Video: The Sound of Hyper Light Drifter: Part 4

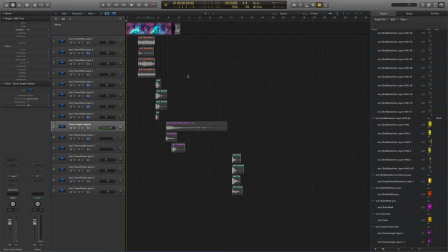0:11 Hello and welcome to the Sound of Hyperlight Drifter Part 4. My name is Akash Thakkar and I am the sound designer on Hyperlight Drifter. And I've been working on this game for about 2.5 years, maybe a little bit longer.
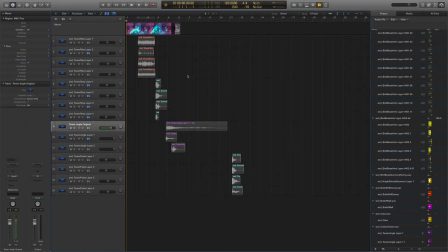0:26 And as of this recording, the game is out. So you can buy it on Steam, GOG, and some other places as well. So I'm going to link where you can grab it in the description below. And if you haven't seen any of the other parts of the series, there's 4 so far at the time of this recording,
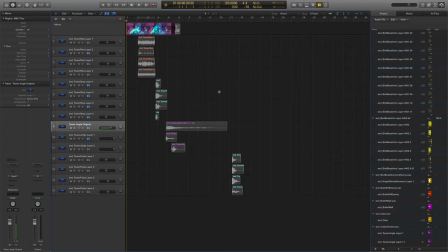0:45 and you can just click the annotations to watch those, or you can go ahead and look in the description to see where those are as well. They're all modular, you don't have to watch them in any particular order, but they all detail something different about the sound of the game. So in this video, I'm going to be talking about how I work with animations.
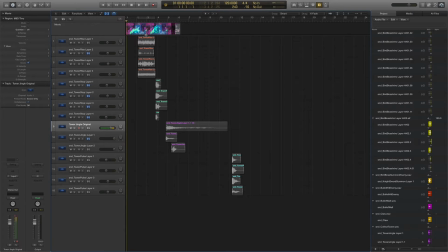1:04 So some of you have asked about workflow and what it's like to work with the team and how I time my sound effects to various animations that will be going on in the game. And the answer is pretty simple, thankfully.
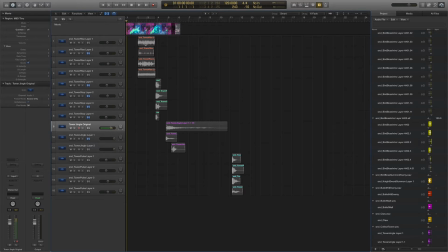1:17 So when I'm working on the game and I have something that is very animation specific, there's something that I really need to time perfectly in terms of sounds. Has to start at the right time, has to stop at the right time, and everything in the middle has to work with whatever's happening on screen. All I do is go into the editor we have,
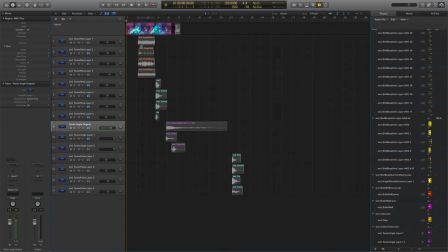1:37 play the game, record it with Fraps, and then export that as a video and throw it into Logic Pro.
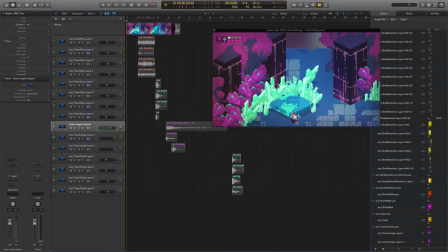1:43 So today, I'm going to be showing you a demonstration of how I made the tower effects in the game. So basically, as you're playing, you need to find these towers. They're very important for your progress in the game. And I'm not going to say anything else. I don't want to give out any spoilers.
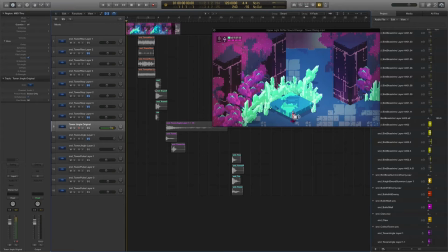2:00 So when you get these towers, they basically allow you to keep going further and further in the game. And I needed to make something that was spacey, mechanical, deep, and unique. So we didn't want any generic effects or anything like that for this, or any effect in the game, really.
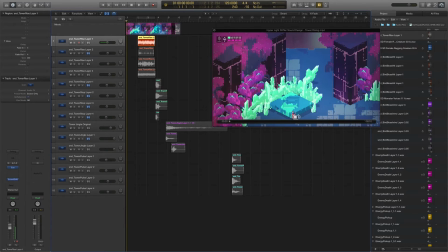2:17 So when it comes to doing something like this, I have to be very careful to make sure everything is timed just right. So I have a video here of the actual tower coming out of the ground. And what I'll do is play it for you without any sound whatsoever so you can see what it looks like, and then I'll show you how the layers were built on top of one another.
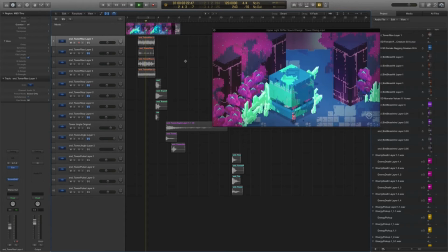So, pretty simple, just a big, rocky sort of cube thing coming out of the ground. But,
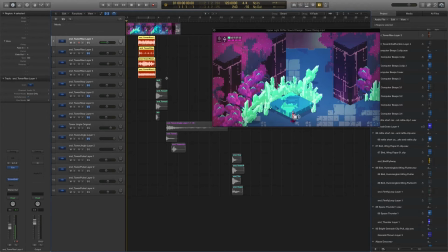2:54 of course, we wanted things to sound unique, and what I'm going to do is show you that I use multiple layers for every single sound, meaning every sound isn't just one file thrown in and called good, it's multiple sounds playing at the same time to kind of compound on top of one another and make the entire package sound unique,
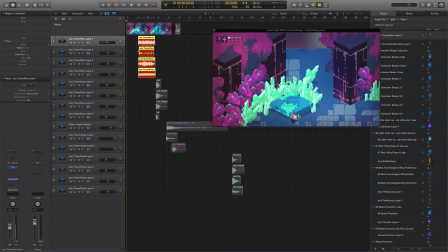3:13 bassy, heavy, mechanical, which is what I was going for. So I'm going to play each layer for you individually of each kind of segment of these tower sounds. So first up, I'll play this bass layer here.
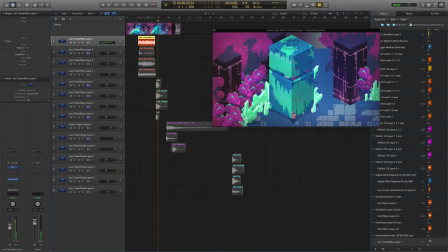3:33 So really bassy, super rumbly, just something to kind of lay low underneath all of the other sounds so that it adds some character and it adds some girth and some impact to this thing coming out of the ground. So next up is a bunch of stones being scraped and rubbed together,
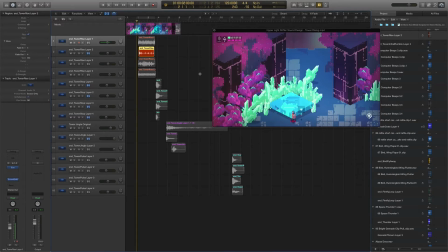3:52 essentially, to give it that friction-y sort of sound. So again, pretty straightforward. And the third layer is probably my favorite. This is where the uniqueness of the sound kind of comes in.
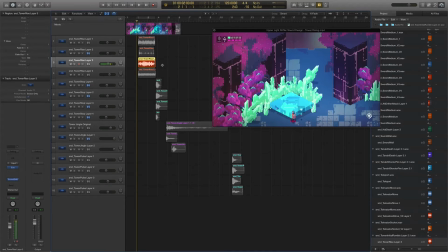4:10 It's a bunch of gears and motors being abused heavily, and it's used to, I think, good effect for this sound.
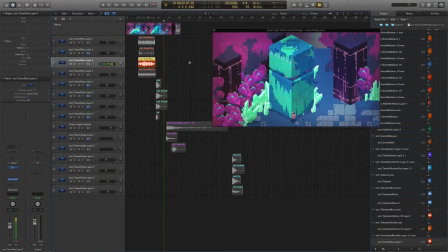4:23 Very mechanical, lots of gears turning. I really like that sound, so it added a good amount of character to this. And the last layer is actually some more rumble. It's a little higher pitched than the first one, and it adds kind of some middle-low frequencies that, again, add character, add girth.
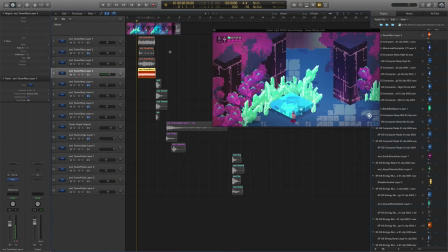4:42 You may not notice it right away, but it eventually kind of adds up with all of these other layers and makes things sound cool. So yeah, just another bassy sort of thrum. And altogether, the tower coming out of the ground sounds like this.
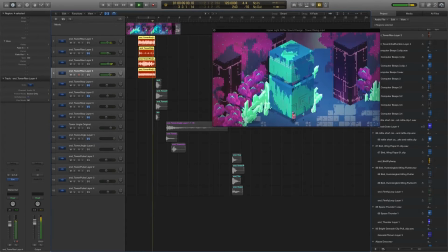And you can hear there's a lot of reverb on it, which is super intentional. I love reverb. I love this EOS audio damage plugin.
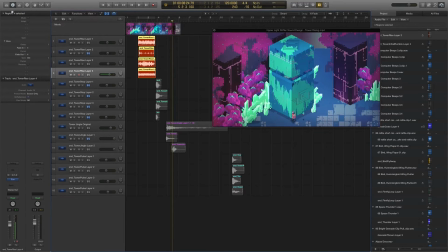5:18 I use it all the time. It's probably the most used plugin I have on this entire game, this entire project. So I add reverb to it to make it more impactful, that even when this thing stops, it's still resonating, it's still reverberating.
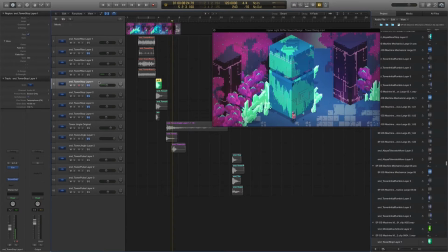5:32 This is a big deal, essentially. So next up in this kind of tower cycle, we have the tower stopping. So whenever it kind of comes to a stop and the screen shakes. So we'll go through each of these layers as well.
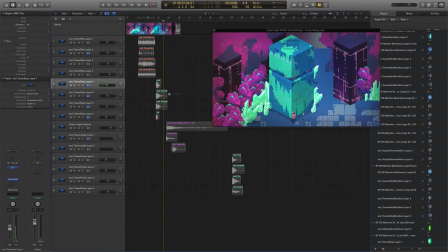5:49 So kind of a locking into place sound with some sci-fi sort of beeps going on in the background. Next up. Some more locking sort of sounds, but much lower pitch. And I used a pitch shifter plugin quite liberally for this one and for basically all of these sounds.
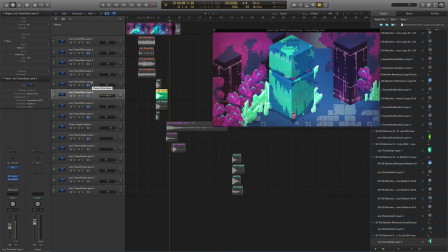6:09 And it adds this kind of muffledness that I really, really like. It makes it sound really dark and just kind of gross in a very pleasant way.
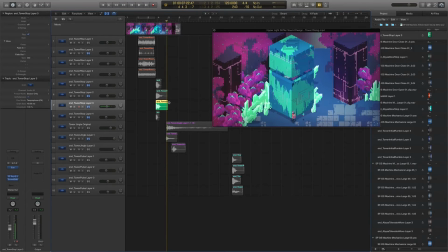6:21 There we go. A third kind of locking in sound. So you can see that I'm layering similar sounds on top of one another to give it more impact. And lastly,
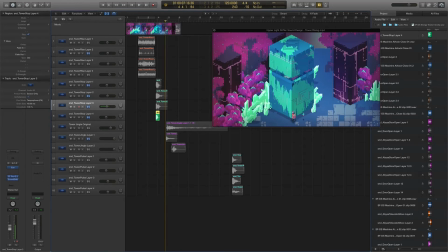6:37 some sci-fi sort of door shutting down, power shutting down sort of sound. Again, to add that uniqueness to it, similar to Tower Rise Layer 3 that I played earlier. That was probably the most unique out of all of them. So, altogether, it sounds like this.
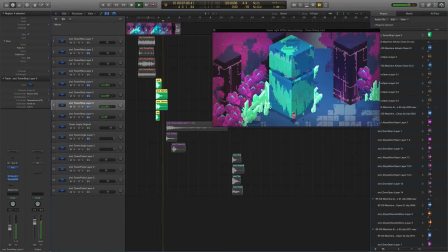Now, I'm going to play the Tower Rising and then the Tower Stop back to back so you can hear what it sounds like together.
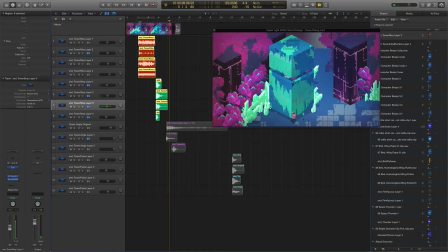7:12 Heavy, boomy, bassy, impactful, exactly what we were going for. It really turned out well, and I remember the director, Alex Preston, saying he wants to marry these sounds, so mission accomplished. So next, we have a kind of jingle that plays.
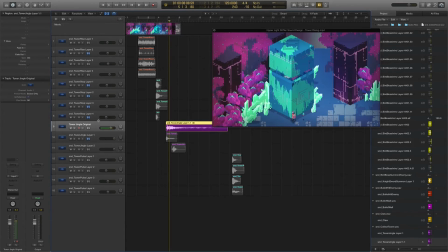7:27 So when the tower is done moving, essentially, it's a sound effect that lets the gamer know, hey, you did something cool. Excellent. Good job. So what I did for this, actually, was I took some of Disaster Piece's music that he wrote for the game and just modified the hell out of it because I thought it worked really well.
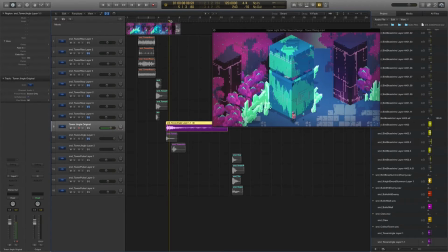7:46 So here's the original bit of music, and for those of you who have seen any of our trailers, you'll probably recognize it.
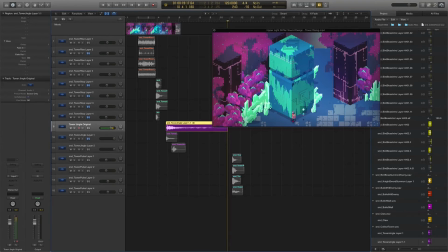8:05 So I used that as basically my core for turning it into a little sort of fanfare, a little jingle. So I turned it from that into this.
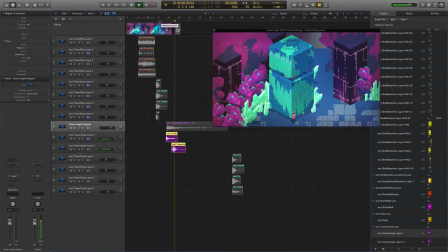And for those of you who are audio people, I know it's clipping down there, but I just cranked it up so you can hear everything clearly.